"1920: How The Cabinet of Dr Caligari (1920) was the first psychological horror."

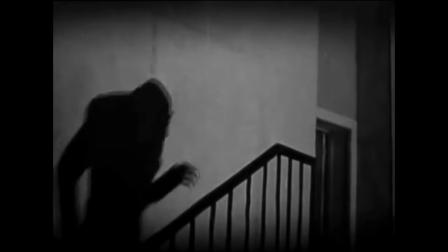The influence of Caligari on early horror can be seen immediately in films like Nosferatu and Frankenstein.
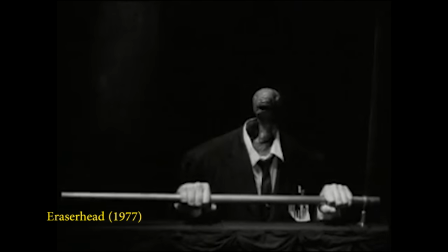It can later be seen in the works of David Lynch and Guillermo del Toro.
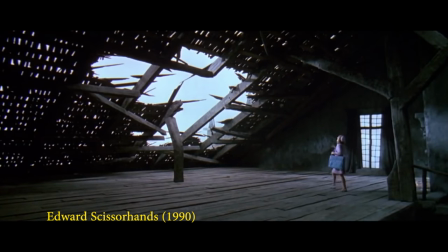It's echoed in the films of Tim Burton and Ridley Scott.
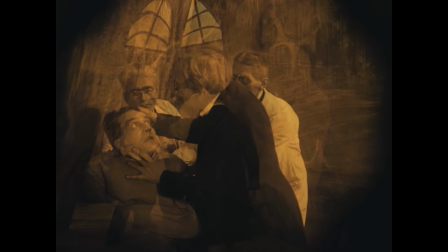The film's final twist, where Francis is revealed to be a madman in an insane asylum,
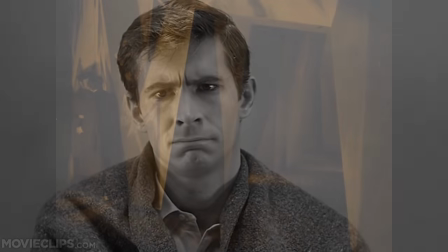is reflected in the psychoanalysis scene in Alfred Hitchcock's Psycho. Visually, the film went on to influence the look and feel of film noir.
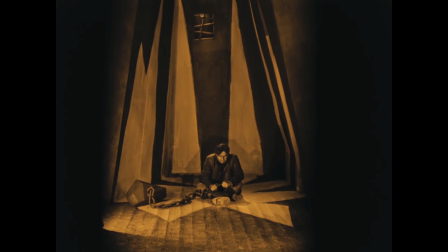Shadows in Caligari are of the utmost importance. In this shot, the shadows represent the helplessness and isolation of a man falsely accused of Caesar's murders.
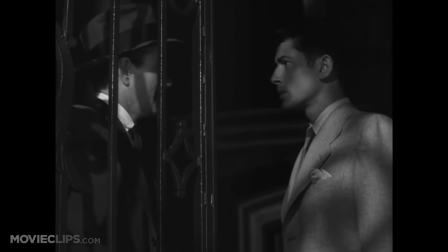Similarly, shadows in film noir are used to represent alienation and distrust, both big themes in Caligari.
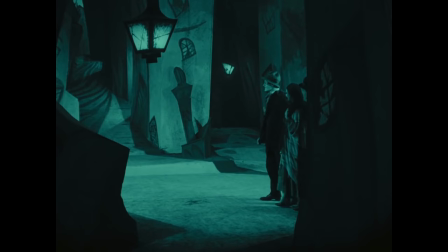Compare the warped buildings in Caligari to the angled and distorted shots of Vienna in Carol Reed's The Third Man.
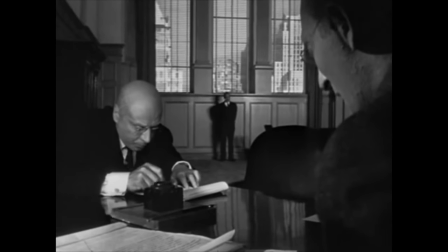The film also went on to influence the distorted perception and deep focus in Orson Welles' Citizen Kane.
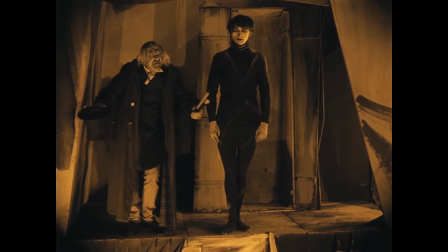The Cabinet of Dr. Kiligari lifted film from low entertainment to high art.
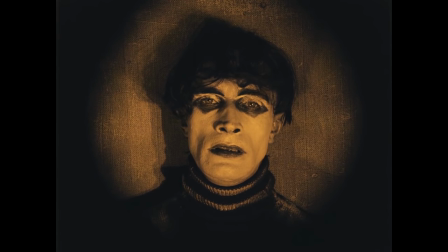If A Birth of the Nation was cinema's first blockbuster, then Caligari was cinema's first masterpiece.